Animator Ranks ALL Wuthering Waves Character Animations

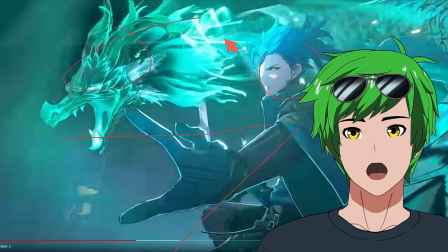8:19 Like, look at the composition of this, right? Every line of action is pointing this way. You have a great focal point here, the low focal length here, the dynamic pose here with a huge hand, really clear view of his face.
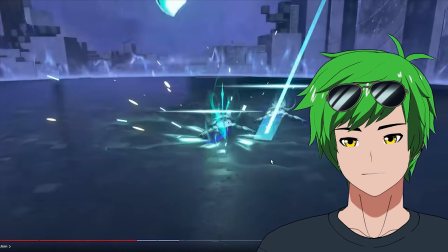8:29 And then on top of that, the anticipation of the dragon coming towards you, really, really good as well.
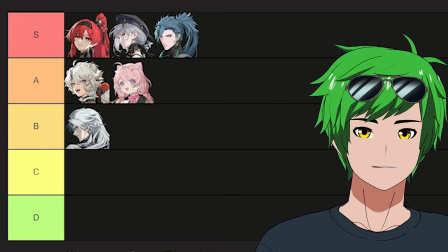8:34 Oh, I can't not put him in S. It's just so satisfying to watch. Yang Yang!
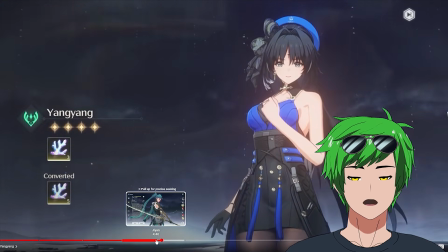8:44 She's cute.
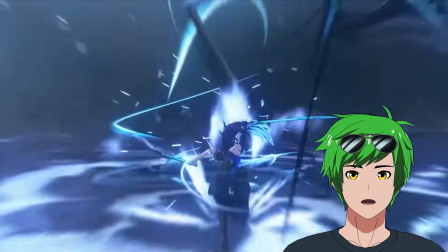8:49 Double swords? What? That was a solid anticipation.
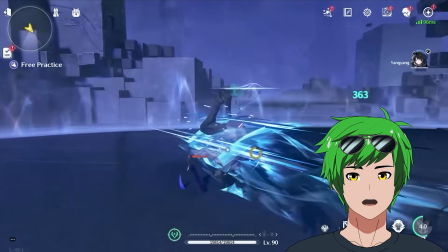8:58 I love that ultimate. Oh, that was cool. Dude, the combat animations are so satisfying.
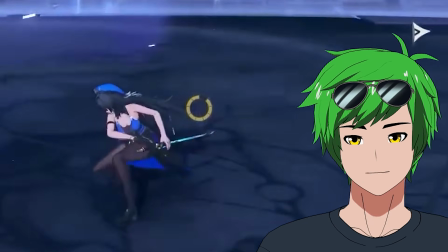9:04 I love this sheathing animation right there. That's cool. That's such a cool moment there. It's not even animation at the point, it's just effects, but it's such a great creative choice.
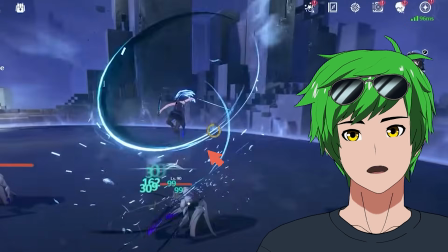9:13 Oh, it's so satisfying to see her jump up as well. Like, you'll notice that she does an uppercut and like it swings this way.
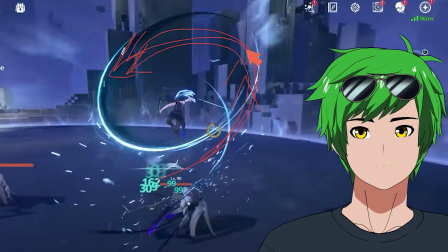9:18 This feels super satisfying because there's an upwards movement here. The momentum brings her up. Like, it's such a smooth movement to be able to jump up and swing backwards at the same time.
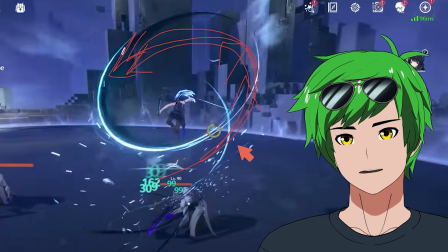9:28 Like, this wouldn't feel the same if she swung the other way.
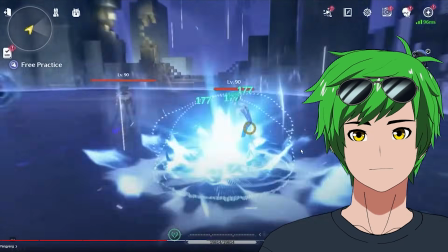9:30 So this works really well as an anticipation for the next attack, which is just that, which is even more anticipation and more payoff.
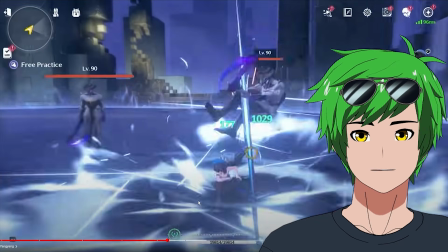9:37 And just a really solid ultimate. Again, I love the focus on the face. Good anticipation, good sword draw.
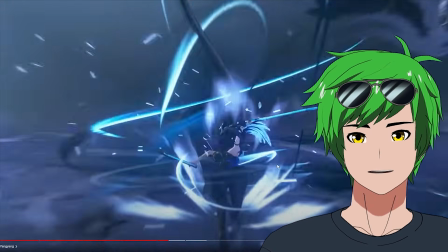9:42 Her sword is a little skinny, but that's fine. We forgive that. Good anticipation though. Yang Yang, you're a solid A. I'd put you like mid A there.
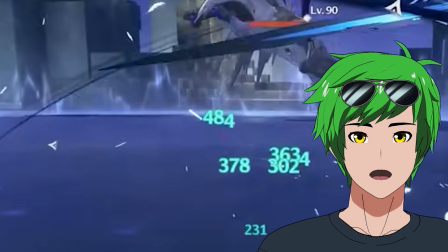9:51 Yeah, you're a mid A.
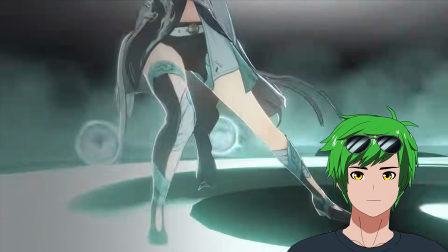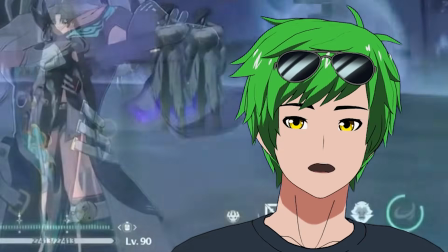9:58 This is a pull animation? Oh, that was cool. I love these close-up poses.
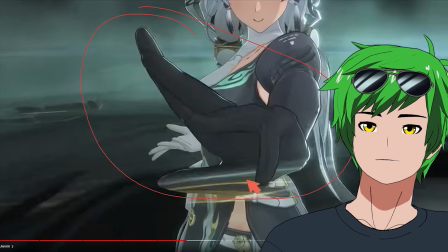10:04 Like, first of all, just really good finger animation. They're focusing so well on like this hand and like doing it justice.
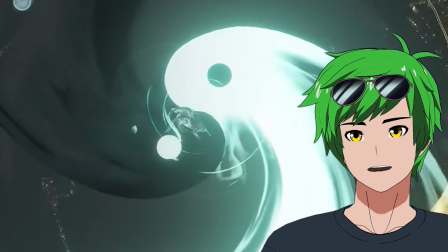10:09 I do kind of wish that as she's doing this yin yang motion and like the yin yang is moving counterclockwise, I wish she was moving counterclockwise too with her movements.
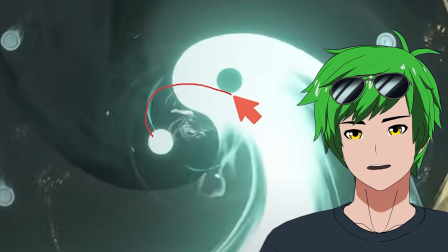10:16 But if you notice, she's moving the other way. So her Tai Chi is moving this way, but the yin yang is moving this way.
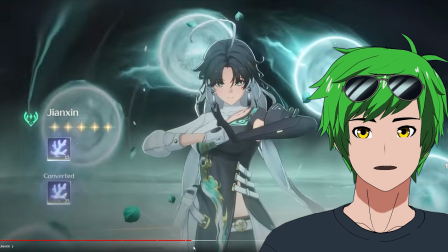10:23 But overall, the movement's fantastic. Like, it looks beautiful. I do think this pose is gorgeous. I don't think it's built up to quite as well as I would
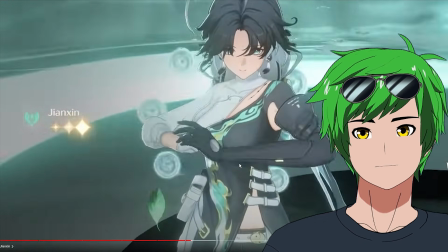10:30 like. I kind of want this fist pose to be a bit more emphasized,
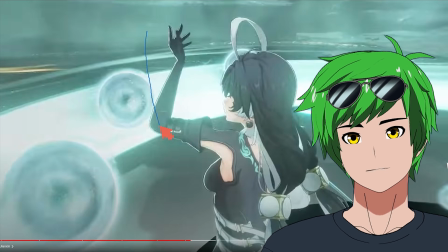10:34 and I would do that probably by keeping the arm extended just a little bit longer, as in like a little bit more time.
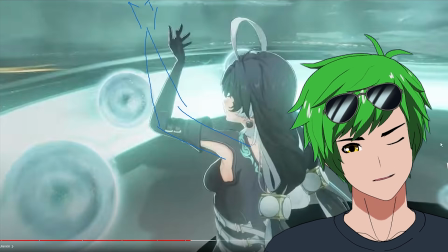10:39 That way you can kind of see the arm snap a little bit more towards this pose.
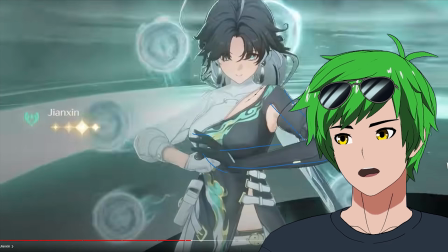10:44 It would feel a little bit more impactful. As of right now, this pose kind of sneaks up on you just a little bit.
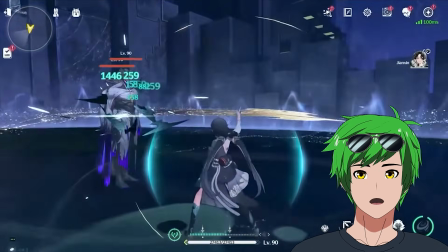10:49 Oh, she uses balls. Her combat is okay.
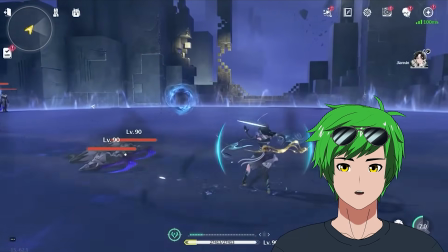10:53 Again, it's Tai Chi, so it's like, it's pretty much just her doing Tai Chi moves and then a bunch of magic around her.
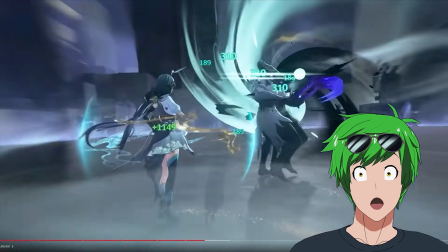10:59 Wait, actually though. Oh, that's cool. Oh, that was cool.
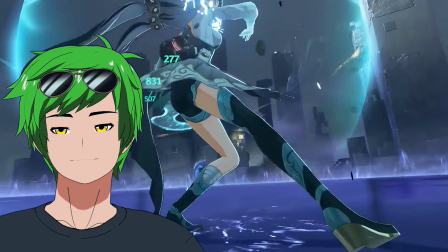11:04 The reason why this animation is so good is because of that first step right there. Look what the rest of the body is doing.
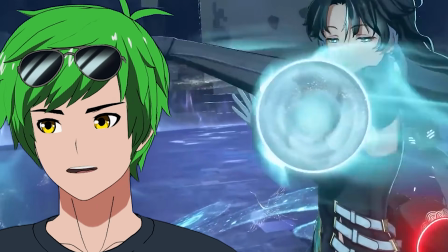11:10 Every single motion is following that. That honestly sets the foundation for the entire ultimate. On top of that, this face is absolutely gorgeous.
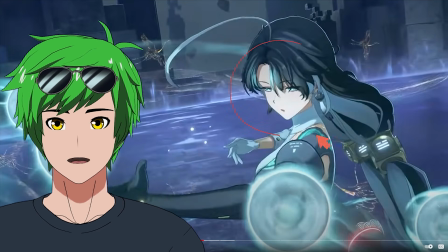11:16 This is a great expression, a great focus on the face.
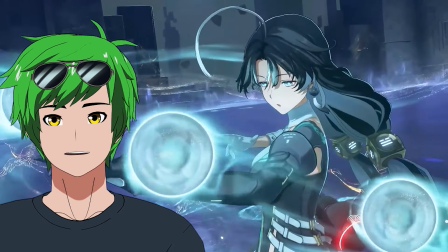11:19 The movement of the balls slow down to match her breathing, which is also just really, really cool.
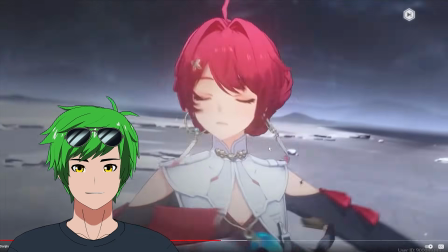11:26 She's solid. I would put her in probably high A. Oh wait, I really like that. That was a 4-star. This may be one of my favorite pull animations so far, actually, bro.
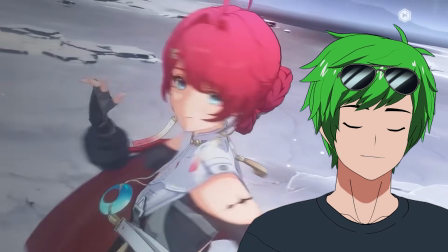11:36 I've talked about this before, but spin animations can be a little bit tricky.
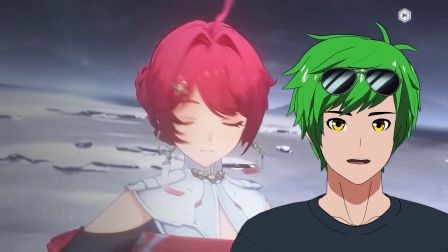11:39 She is spinning so cleanly that it almost feels like whoever animated this is a dancer.
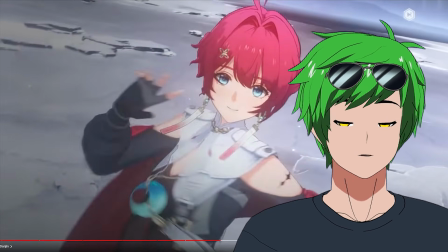11:46 So this is something that you do in dance a lot. Basically what you do is you do spotting. So spotting is when you spin and do a pirouette or something,
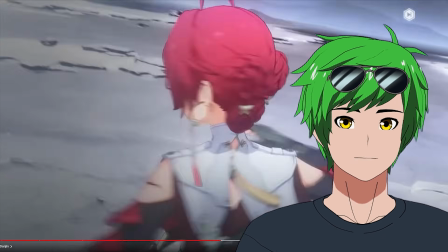11:51 you keep your eye pinned to like one location and then you bring your head back to that same location before you even stop spinning.
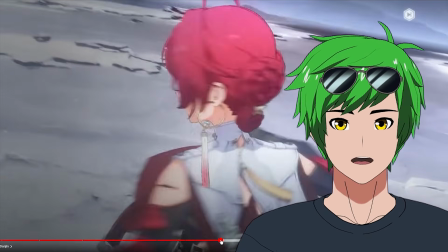11:57 That allows you to keep your balance essentially. Look at all the secondary motion that's happening with all the little things.
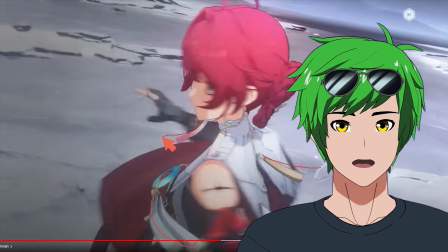12:02 This guy here, this guy here, this guy here, really accentuating even the clothes here.
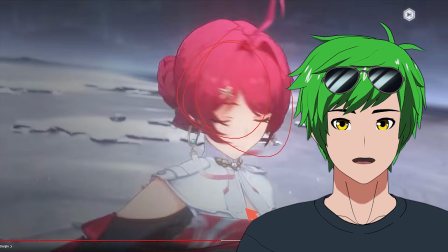12:07 And then her head is already facing us again, even though the body is still facing this way. And then she just like keeps her eyes closed, which is even more graceful.
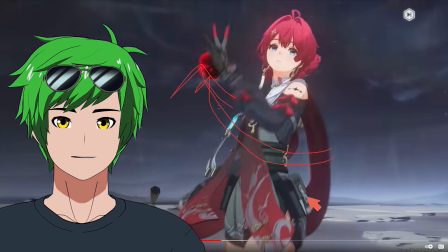12:14 And then the line of action for the entire spin leads up into this. So all that momentum, all that buildup goes into this guy.
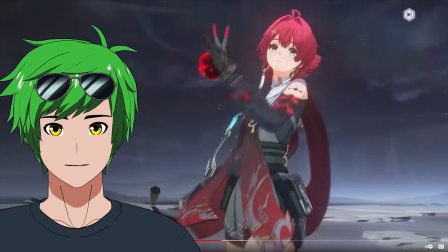12:22 And this has a lot of energy just from the movement of the rest of the animation, which is then perfectly respected by the sudden drop down.
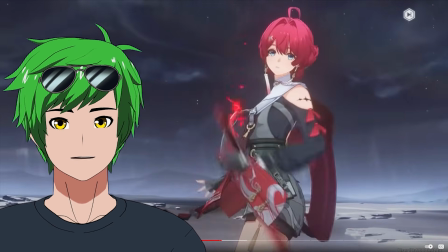12:28 She actually drops down pretty fast with this,
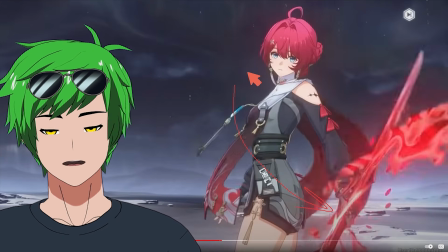12:30 which offers a really nice contrast and a really nice payoff to like have this arc here as a payoff to that entire upwards motion buildup.
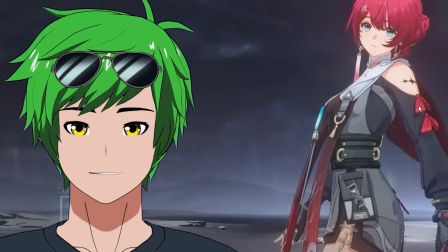12:37 I like this a lot. I'm surprised it's a 4-star. We'll see how our combat animation holds up.
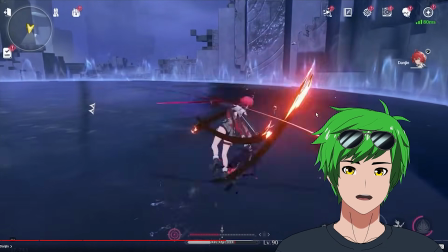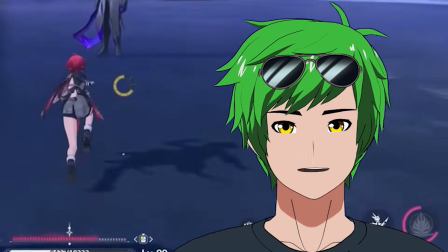12:47 Well, that's cool. Oh, I love the sword, the grip change. Oh, God, it's so satisfying, bro.
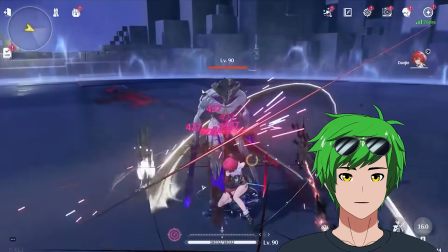12:55 Woo. Her combat animation is solid.
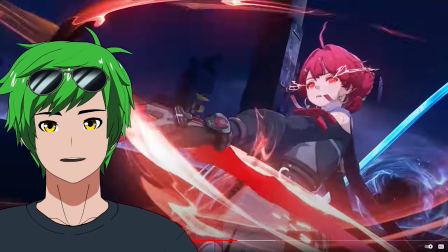13:00 I wouldn't say it's like amazing, but it's very, very good. This pose is really good. I'd say just the line of action in general here for all of these ultimates have been fantastic.
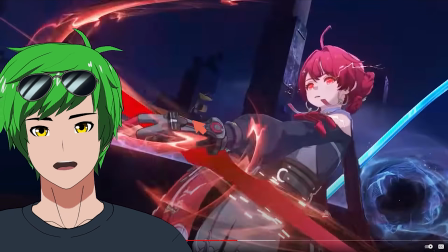13:08 They're really embracing that low focal length. I love that. I kind of wish the hand was a little closer here, but it's understandable to get the effects and stuff in here. So they're getting this buildup of the vortex. Again, great focus on the face. It's very readable. I'm gonna put her in A. Yeah.
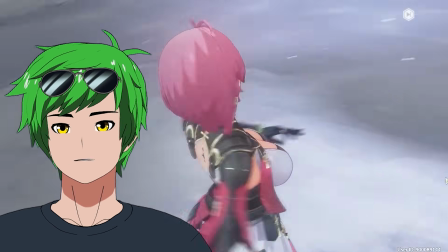13:24 Yeah, see, that feels more like a 4-star. Like, it's not bad, but that feels like a 4-star.
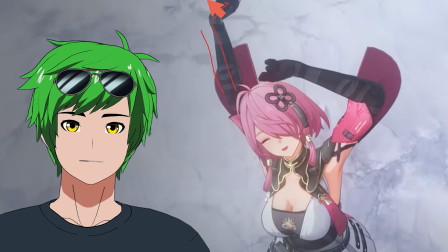13:29 I think for a stretch like this, the elbow could be straight just because it's like a stretch. If your elbows are loose, then you're not really able to stretch anything.
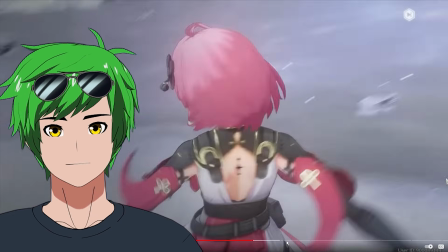13:36 And then do me a favor, guys, watch her boobs. She's spinning. So we know we have a lot of great lines of action here.
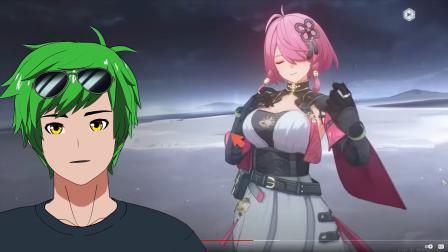13:41 She's spinning in that direction. So you would think that the boobs would go this way, right? Unfortunately, or fortunately, depending on your perspective, they just go up and they go up and then they go back down again. I think it would feel just a little bit more believable and natural and immersive if the assets in the game flowed with the angular momentum of the character.
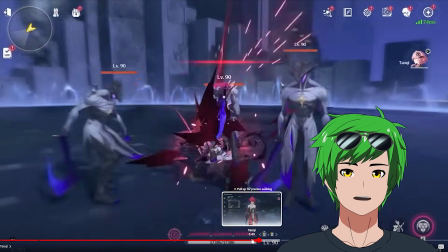14:02 Oh, she's like a claymore user. Oh, that's cool. There's a lot of good weight here. I think her combat animations are okay. It's a little bit inconsistent. I would say the biggest thing that I've noticed, she's acting like the sword is really heavy, and I'm sure it is.
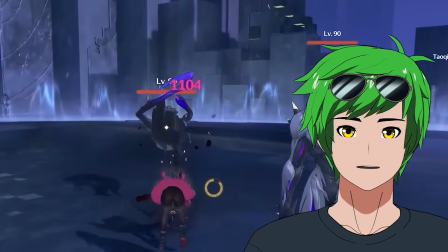14:13 But then she jumps 20 feet in the air, which is definitely an anime thing, and I totally understand why it happens. But I kind of wish that there was a little bit more buildup on the jump.
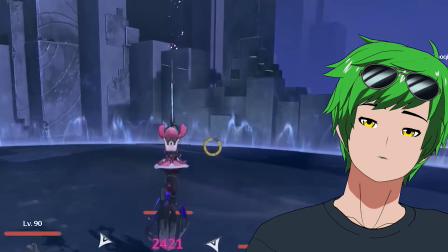14:20 Now, this is going to be hard to do for gameplay. It's just how it is, right?
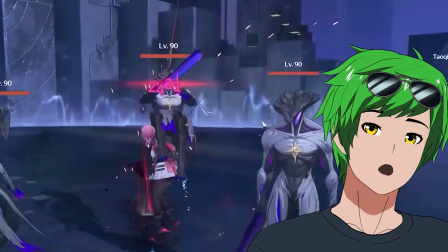14:23 You want to make sure it feels good to play more than it feels good to watch. Oh, that ultimate is awesome.
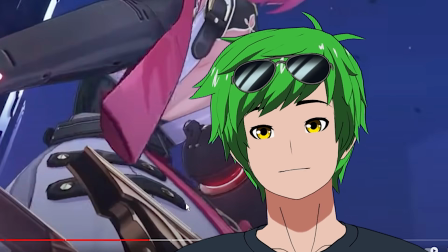14:29 Oh, that was cool. That was really good. This is an amazing ultimate. The pose is fantastic. The arc of the back is fantastic.
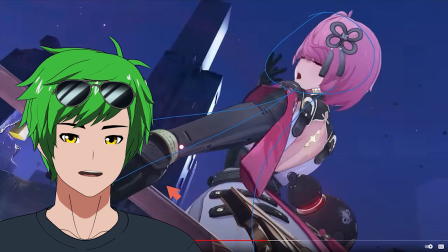14:35 The face is fantastic. The line of action, fantastic. This is so gorgeous. I love this a lot.
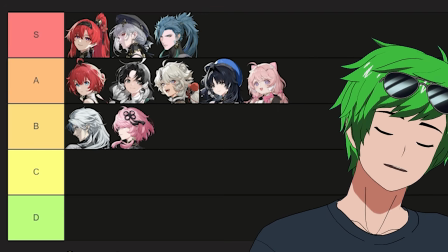14:39 Tao-Chi, honestly, I'm gonna put you in B. Without that ultimate, probably she would be in C. But with the ultimate, she's safely in B, I think.
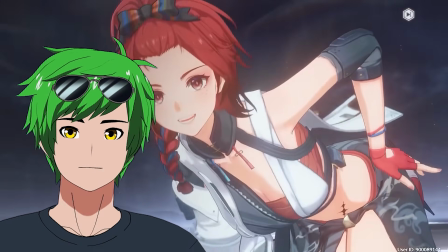14:49 Yeah, I mean, her spin is decent. You compare the spin with Danjin, you'll notice a couple things. It's not as gyroscopically sound.
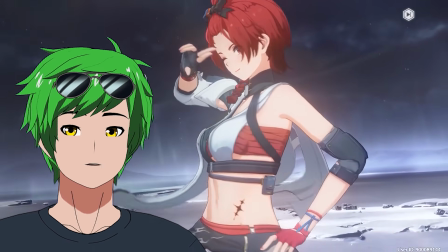14:55 We talked about, I felt like the animator was a dancer. In this one, I feel like the animator is not a dancer. This is just a small thing.
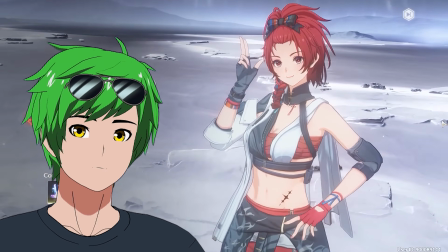14:59 And this is me speaking from the perspective of someone who's both an animator and a dancer. You'll notice that she doesn't spot.
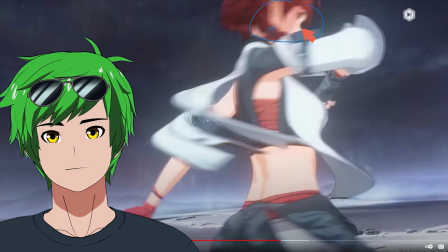15:04 Her head does not lead her body. It's actually just perfectly in line with her body. They're facing the exact same direction.
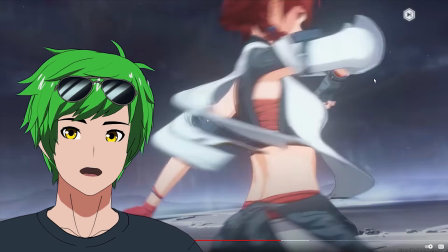15:09 This is something that sounds like it makes sense on paper when you don't dance, but when you actually dance, you realize, oh no, the head actually needs to spot.
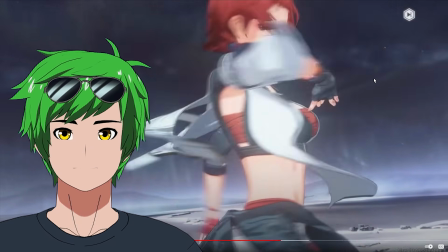15:15 It needs to look in one direction. It needs to feel less stiff and less parented to the head. But here we are with basically a one-to-one translation with the head to the body.
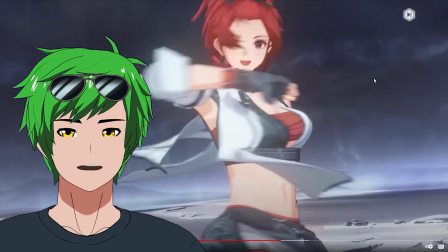15:21 It also wobbles just a little bit on its axis, and that's what I mean by gyroscopically sound. Ideally, you have a couple of things balancing out where the pivot is happening and where like the rest of the upper body is happening so that it's sort of lined up as you spin. But because she was already bending forward at the beginning, it becomes a little bit difficult to get that to perfectly align.
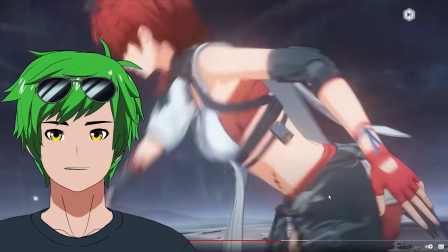15:37 I do also think that when she comes up like this, ideally, you would have just a little bit of back bend. She shouldn't be like totally straight back to the whole time because I think that's a little stiff and probably lending to the stiffness. Something like this would feel a little bit smoother, and then you could like have her roll up a little bit along her spine basically and then have her spin.
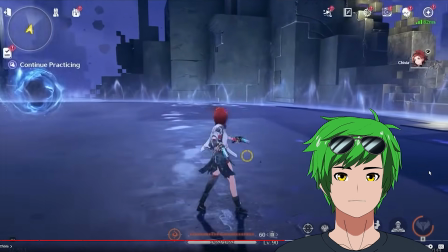15:53 That'd feel a bit more smooth. She's got guns.
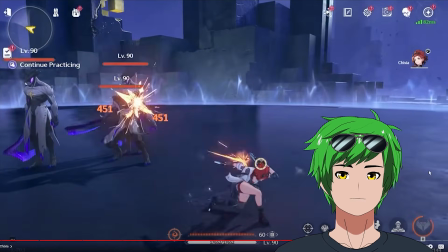15:58 That's cool. I really like her backward shooting. I think it's badass. That's really cool.
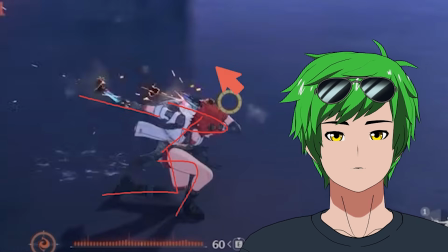16:03 This is a cool pose. Like just in general, what great line of action here. It feels really solid. Oh, dude, why are the ultimates so good?
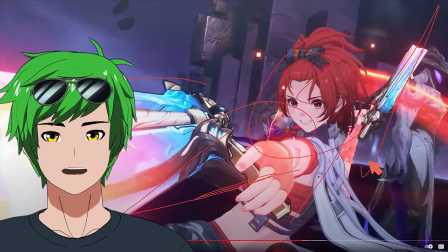16:10 Oh, they're doing such a good job with like how dynamic these action poses look. Man, I love it.
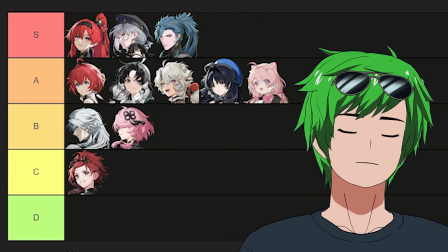16:15 She's probably our first C only because her ultimate animation is gorgeous. But like, other than that, her combat animation overall is not that impressive.
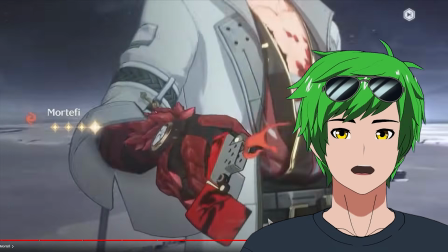16:24 Mortify. Well, that was hot. This is pretty good for a 4-star. I kind of wish that the lid closed with a little bit more snappiness.
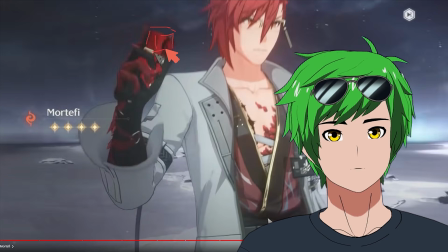16:32 Imagine if it just had just a little bit more delay here, where it was like here and then like snapped close in the next frame.